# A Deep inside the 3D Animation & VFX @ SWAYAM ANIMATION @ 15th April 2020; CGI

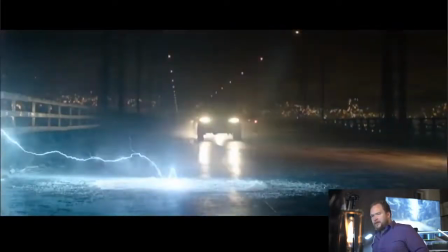So again, I like the lightning here. You can see how as it's interacting and hitting the metal, it's creating off-screen a lot of sparks as well, which is really cool.
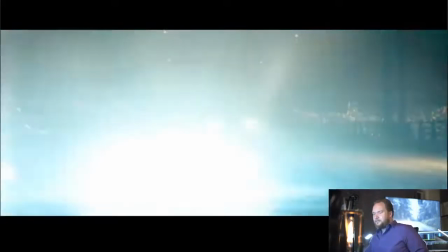Good old lens flare as it flashes out and then comes back in.
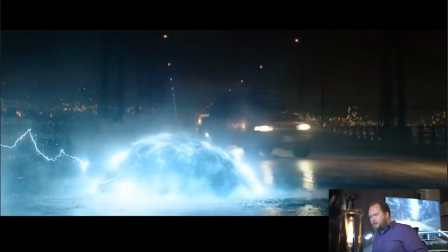Again, I'm going to get into a bit of how to go about creating this sort of effect in a minute, but I'm trying to remember the approach. I think they wanted more of like an underwater kind of bubbling kind of effect, and that was what this portal is meant to represent.
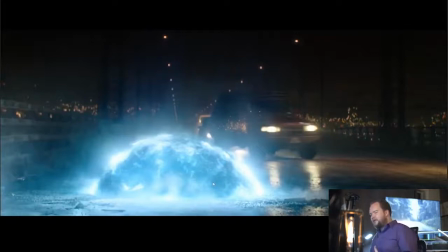So I'd imagine it's a lot of volumetrics layered together to kind of create this sort of thing. I've done very similar effects in the past. A couple of subtleties here I really like is the fact that it is wedged in the ground, you know, because again, it's kind of a Boolean.
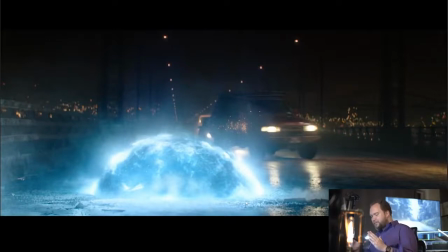It's taking over world space. So whatever's there before, it's replacing. So you can see the structural integrity of the ground is all breaking and cracking because suddenly there's this hole kind of just carved into the ground.
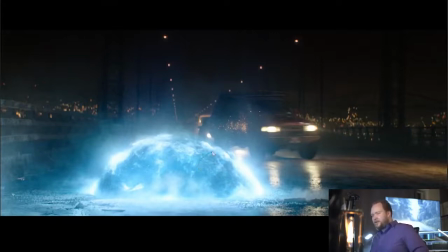You can also see on this frame to help kind of sell the effect, just like you're seeing lightning before hitting the metal bars, creating little sparks everywhere. You can see over here that the lightning is actually hitting the car and the car is veering off over here.
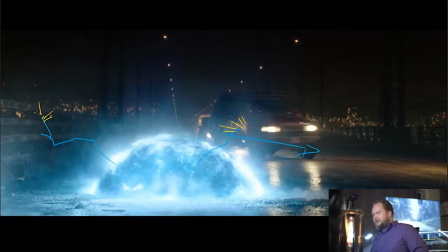All of these things are so subtle, but they help tie the entire effect into the shot and make it feel like it's actually there rather than being a visual effect.
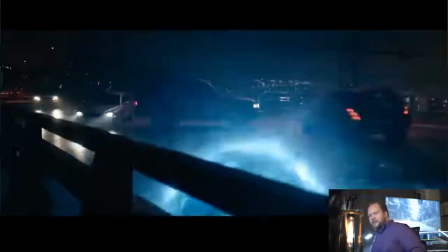So I'm going to play these two shots back to back.
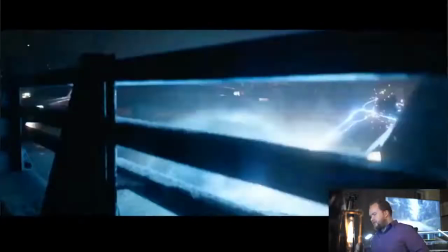And again, I think that this sequence in general, I feel, is so underrated in terms of me looking at this.
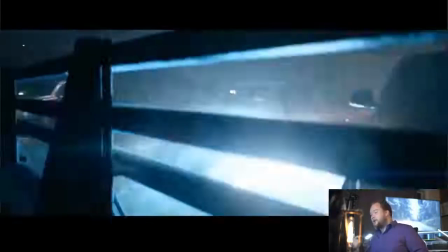I love this. This is why I wanted to talk about it.
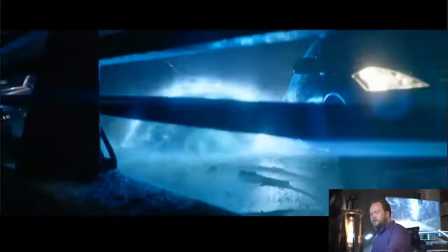But for a lot of people, it's more of a throwaway. You're probably not going to remember this too much, but I just think this is just well put together.
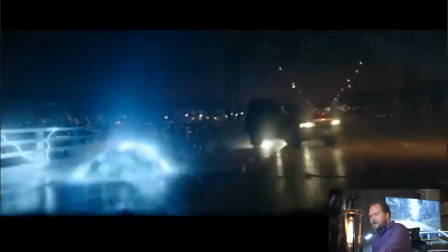It's very quick cuts, but it tells a lot. So again, you've got this chaotic thing that appears in the middle of the road. The electricity, you know,
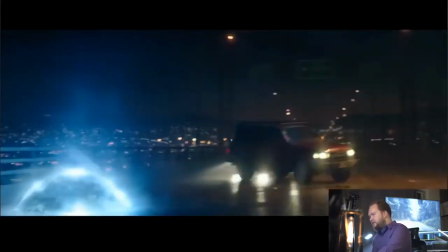works really well. The blue, and then of course all the street lights being more tungsten, work really well.
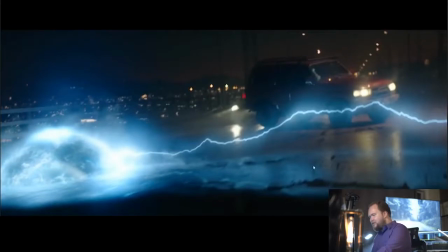What I think is really cool is you can see there's a lot of invisible effects that you kind of don't see at first,
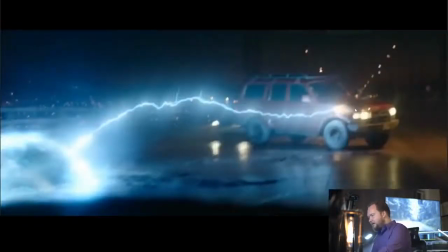but the ground being all cracked apart, lightning hitting the car, creating that contact point, even though it's for, you know, 2 frames.
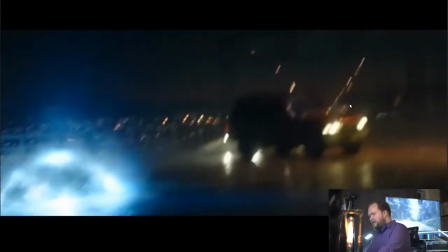It's just stuff like that. Again, like a lot of these things get lost in the handles. So for anyone
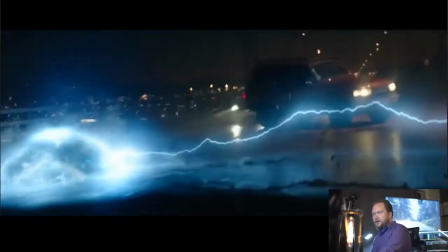not working in film, usually what you'll have, I'll try and explain this the best I can, you'll have a shot, let's say that this is the edit, and so this is your film clip,
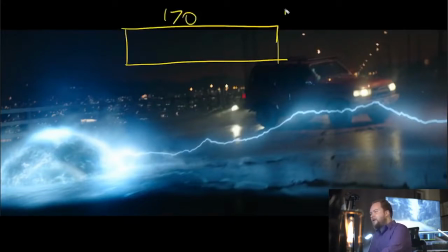and let's say that's 170 frames. Perhaps you're going to have 12 frame handles, and that means that on the head and tails, in other words, the start and end, you're going to have 12 frame handles.
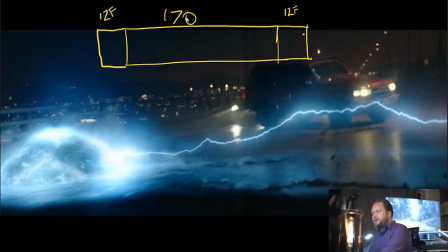So in other words, you would have this be 194 frames total because it's got the additional 24 frames, 12 on each end. I've worked on some projects that were 24 frame handles, which on a 17 frame shot, which is just ridiculous.
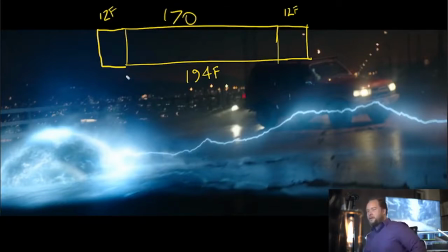But the whole point of this is so that way you can slip the edit. If you're like, hey, you know what? I'd love to see those sparks for a couple more frames. hitting with the lightning going along it, you can slip the entire edit by 10 frames, and you get those extra 10 frames.
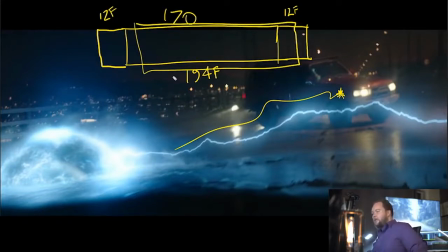So rather than saying, hey, we got to go back and get more frames created, which actually is so much more work to go back and add those extra frames in than it was just to have them all there in the first place,
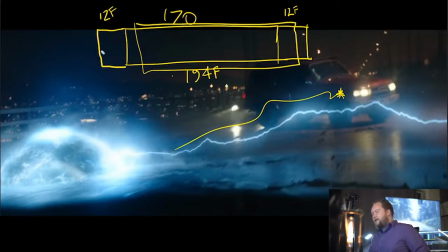it's a lot smarter to have the head and tails here, the handles, so that way you can slip it and edit if you need to.